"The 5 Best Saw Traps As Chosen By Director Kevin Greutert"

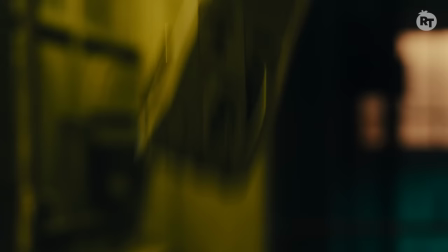0s
Hi, I'm Kevin Greudert, and these are my favorite traps from the Saw films.
Hello, everyone.
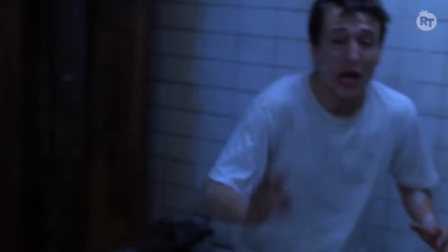6s It's time to play a game. Lawrence!
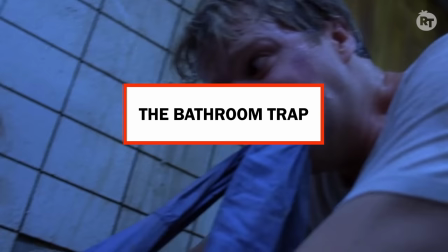12s What are you doing?
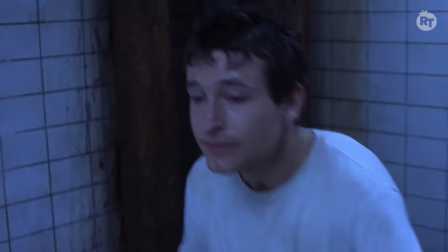18s
I really love the bathroom trap from Saw 1, where we first meet Lee Whannell's character, Adam, and Cary Owens' character, Dr. Gordon.
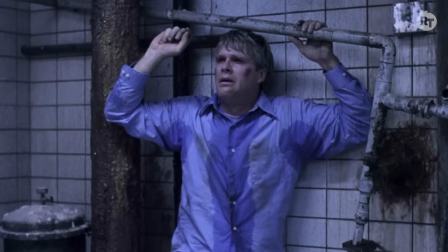25s
And in the course of this story,
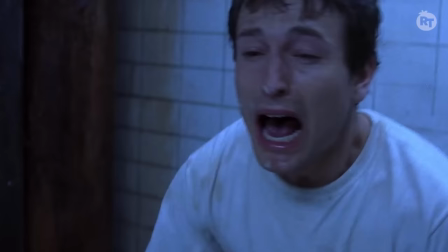28s
we go from the two waking up and realizing that they're trapped to Carrie's character being in the state of mind that he can actually cut off his own foot in order to escape. And we do a little bit more shorthand now with Saw films where they go from learning about their situation to cutting off a limb sometimes in just a minute or two.
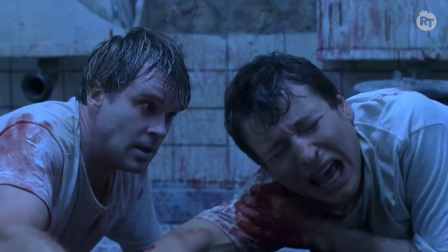48s
So I think James was rightly cautious enough to make sure that we invested the time to make sure that we believed that Carrie could actually do this. But really, that bathroom was where my career as an editor and a director began because from the first day that we started editing that film,
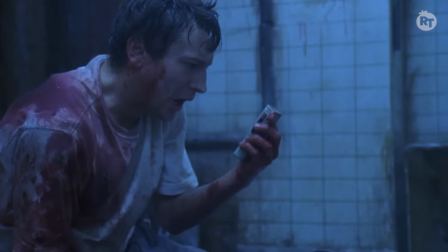65s
I said, we're on to something really special here. So in a way, that's my favorite.
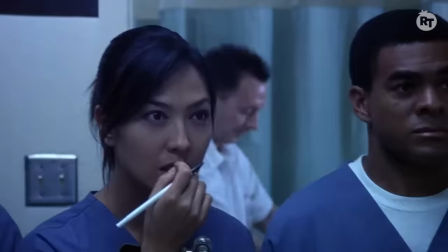69s
When we edited the film, originally we started to get into the flashbacks much earlier in the movie,
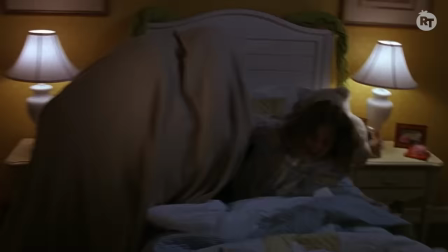74s
but we found that the audience was really enjoying the fact that there were these two guys stuck in a dirty bathroom, and it was kind of cool that they were in such a claustrophobic environment so we rethought the structure of the film quite a bit so
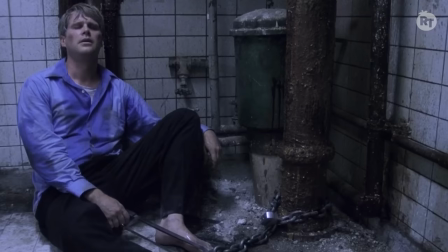88s
that we don't go into those flashbacks until about 15 minutes into the movie when Kerry says he doesn't want us to cut through our chains,
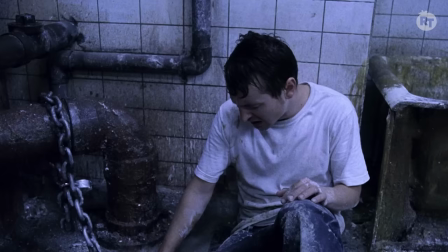96s he wants us to cut through our feet.
So I think that's where we kind of let the audience breathe and say okay there is going to be more to this movie than just these
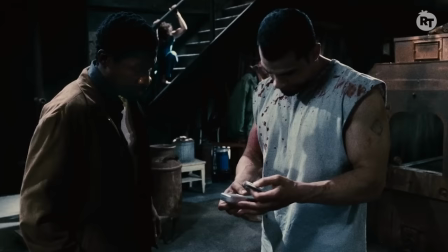104s
two guys cutting back and forth between the two of them but you know then once the story gets rolling we followed more the structure that James shot.
Hello, Aubie. I want to play a game.
I really like the Aubie's trap, the furnace in Saw II.
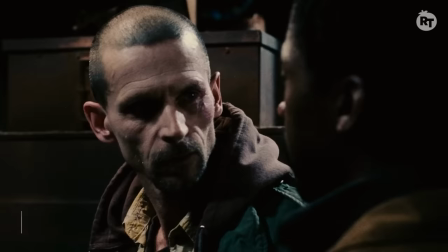122s
I had a really great time editing that.
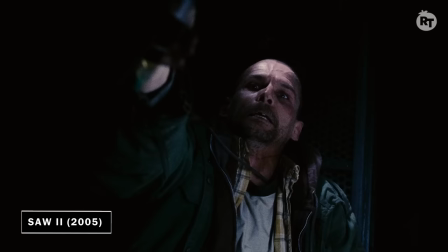124s
I thought Aubie was such a creepy character, and then to see him put into this very claustrophobic environment was pretty neat.
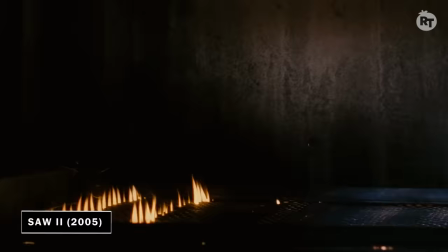132s
We got great performances from the other actors in the scene.
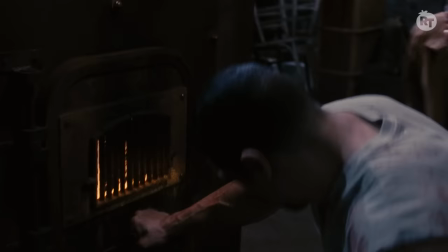136s
Most of these characters are really despicable people, but you still see the humanity on their faces as they're reacting to this guy getting burned alive before their eyes. Darren shot that amazing shot with a hand slaps up against the glass. I had a little bit of inspiration just as the editor of that film. It didn't quite make sense, or it wasn't quite clear in the way that the jigsaw tape was originally written, what Abhi had to do to get out of this trap.
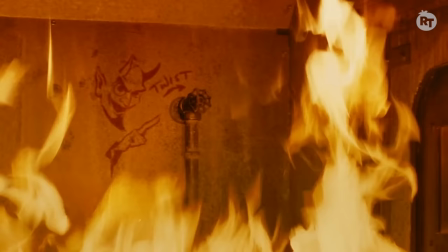162s
So we came up with the idea of the little picture of the devil inside and in the tape, John cryptically says, Once you are in hell, only the devil can help you out. Then as he's starting to burn, he sees the little cartoon of the devil in a handle, and then it lets him know that he has to reach through the flames to turn that handle if he has any chance of surviving.
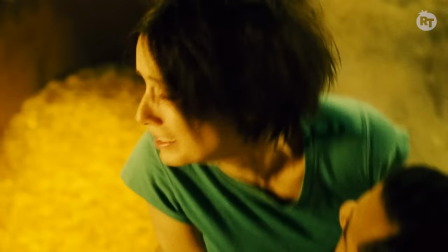185s
But it's a Saw movie, so of course he dies.
No! No! No! No!
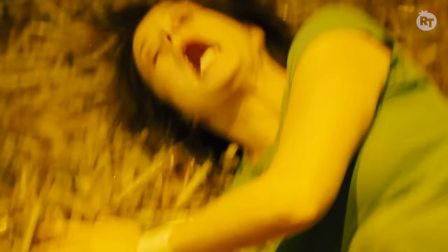190s No!
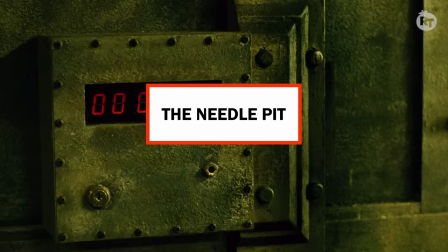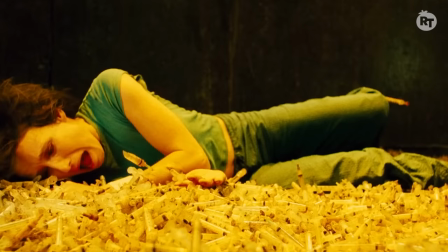197s
People would think I'm crazy if I don't include the needle pit from Saw II in my list of favorite traps.
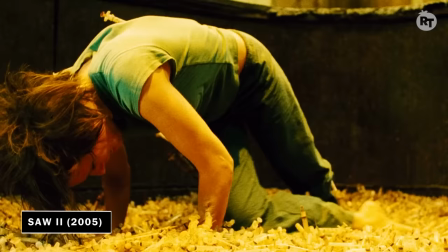202s
You know, that was another one where we liked it and we thought the performances were really good,
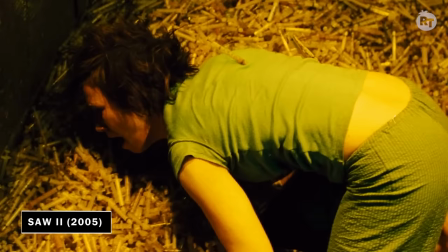206s
but the very first cut was not working, at least for us that were in the editing room, and it's because those syringes are actually plastic. So we wound up, like, crushing a bunch of glass and then just raking through it with a stick and recording the sound of that and then
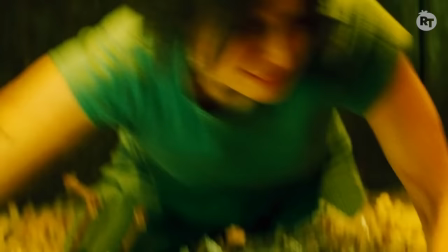221s
substituting that sound into what Johnny Smith's hands are doing as they move through the needles.
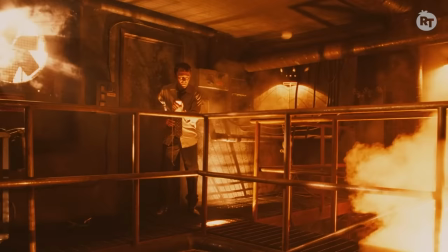226s
And as soon as we did that, it was like, ah, this is the worst thing I've ever seen. It was great, really fun cutting that scene.
Lawyer from your firm has 90 seconds to cross this room.
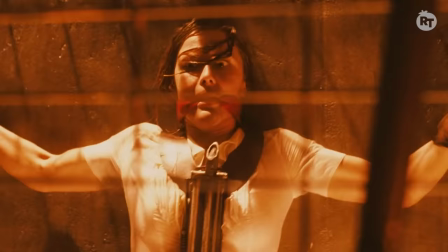242s
The steam room in Saw VI, it's a personal favorite, I guess just for selfish reasons.